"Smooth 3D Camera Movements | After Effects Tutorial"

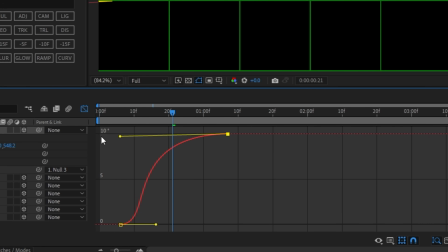[4:05]
And then you're gonna go to graph and then basically do this graph right here.
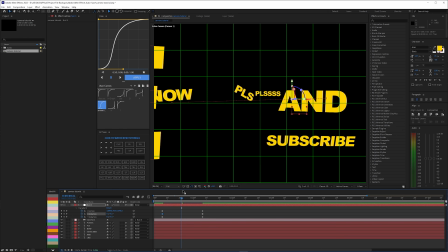[4:12]
And basically do it to all these keyframes. So for example, with this flow, I could just go like this and apply it and it basically did it to all of them. But on After Effects, you can't do that. You have to do everything manually basically. Now a trick for position, let me show you.
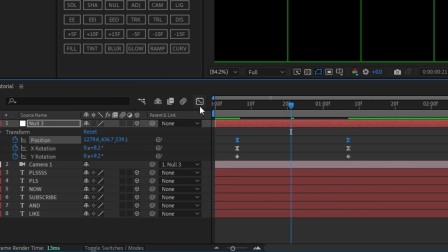[4:27]
So if you try and do the same thing, if you're trying to easy ease it and go to graphs, you can't move these graphs.
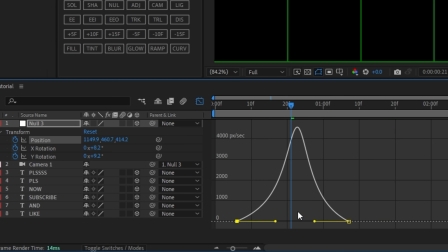[4:35]
Now you can obviously use the speed graph and do this, but for some reason I never liked the speed graph, so don't use that. Let's go back to value graph. But a little, I guess, hack that you can do is go to position, right click,
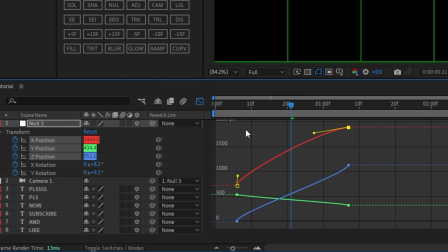[4:52]
and then go to separate dimensions, and then you should be able to move it and basically just move it like this, like that. like this, and then this one should be, let me see, should be something like this basically.
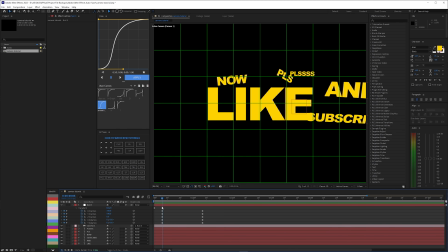[5:11]
And then if you play it now, it's pretty smooth. As you can see, it goes from slow, fast, and then back to slow.
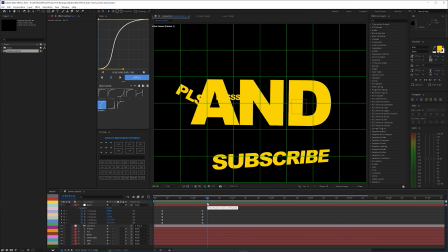[5:18]
Now this is the part where you guys need to start paying attention, because this is the sauce right here. So some of y'all have those choppy edits, basically what y'all do is just go over here and basically start switching it to the next letter, basically, right?
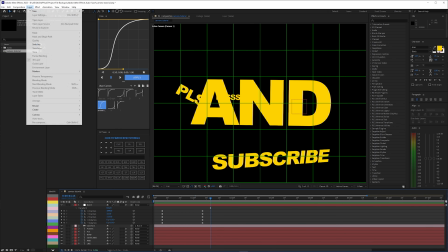[5:30]
No, don't do that. We're gonna go to layer, new, and make another null object.
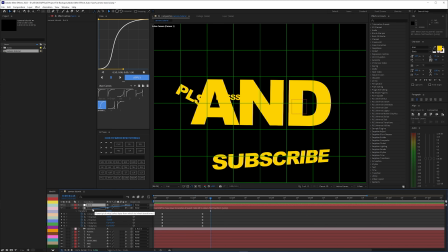[5:36]
You're gonna make this a 3D object, and then grab this little whip and attach it to the first null, which these nulls say different names actually. And basically what we're gonna be doing is having a bunch of null layers so we can do smooth animations. Okay, so now we're gonna go to the first null, press U, and these are the keyframes, right?
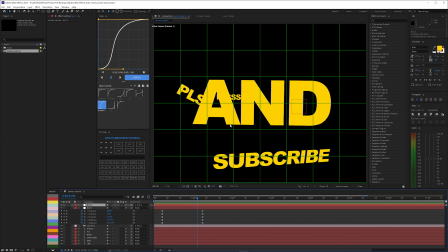[5:55]
Now we're gonna start some other keyframes for the second movement, basically. And basically you want to start around the middle-ish to the end, but never over here or right here.
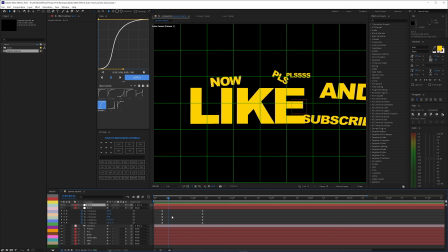[6:07]
Why? Because right here is basically starting, right? And it's already ending around right here.
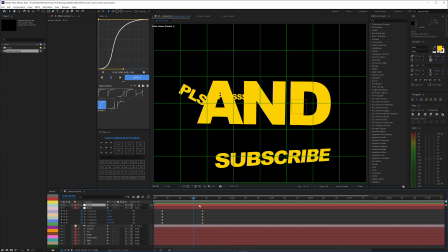[6:13]
So then you want the next one to start around right here already, so you get that clean transition to the next movement, basically. Also, I noticed that this thing is not moving, and it's because I parented the wrong null.
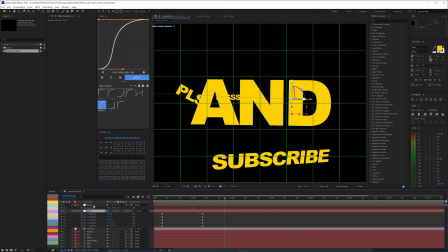[6:28]
So basically you want to parent the first null to the second one, because you want the second one to control the first one, basically.
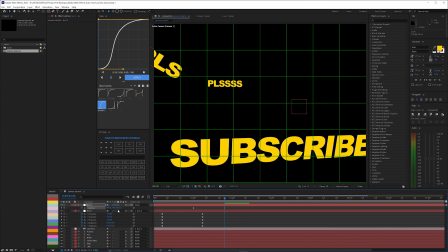[6:34]
So now you're going to move on to the second word, which is subscribe in this case, and you want to basically align it as best as you can.
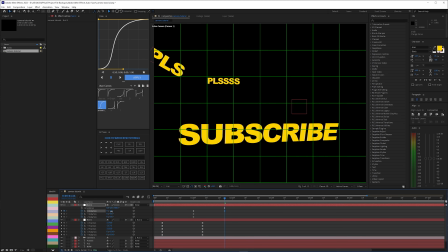[6:43]
I'm going to use rotation,
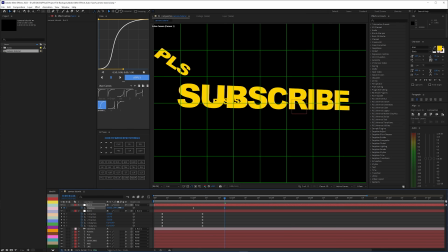[6:49]
and it should be something like this.
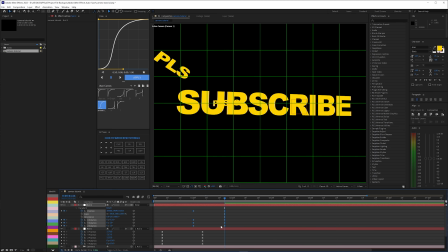[6:52]
Now if you press U, these are all your keyframes, and then you want to do the same thing with the graph that I told you, but in this case I'm just going to be using
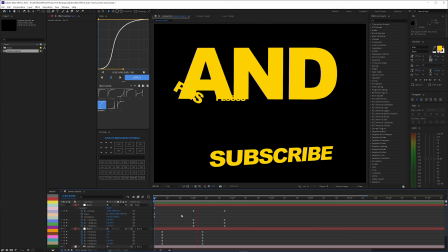[6:59]
flow, so I just apply it. So now you get this smooth animation, as you can see. What makes smooth movements? This is my definition, or answer, I guess.
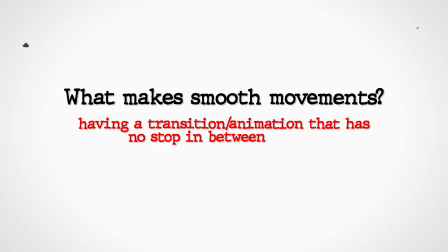[7:08]
Having a transition or animation that has no stop in between, so it's constantly moving, basically is what I'm saying.
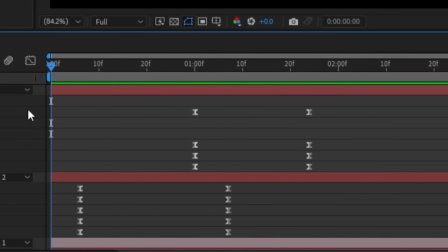[7:16]
So what the nulls is allowing us to do is overlap the second animation on top of the first one, so there's no stop in between.
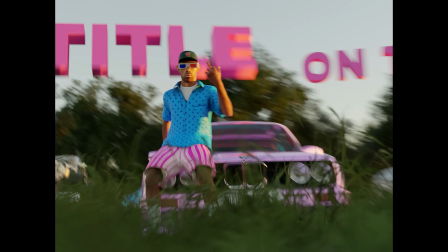[7:23]
So for example, in these videos, if you slow it down, you'll actually see that there's no actual complete stop at any point, and that's what makes it smooth, basically.
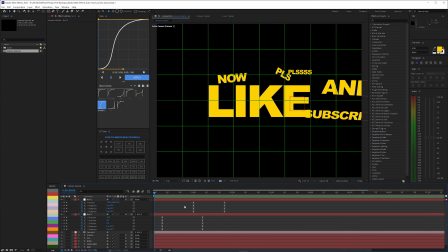[7:31]
Okay, now moving on to this, we're gonna keep on doing the same thing, basically.
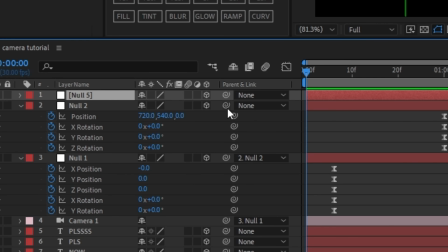[7:34]
So create a null object, make it a 3D layer, grab the null from the bottom and put it onto the third one, and then basically do the same thing.
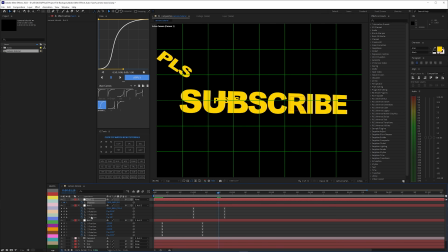[7:42]
So you will start right here, press P, press R, press U to see all of them. You're gonna go to the beginning, bring this over here, and then go to the next word.
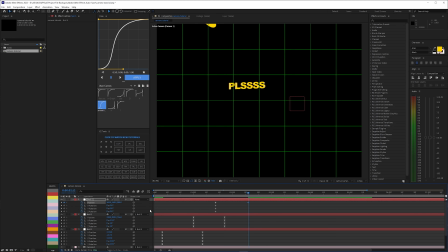Which should be over here.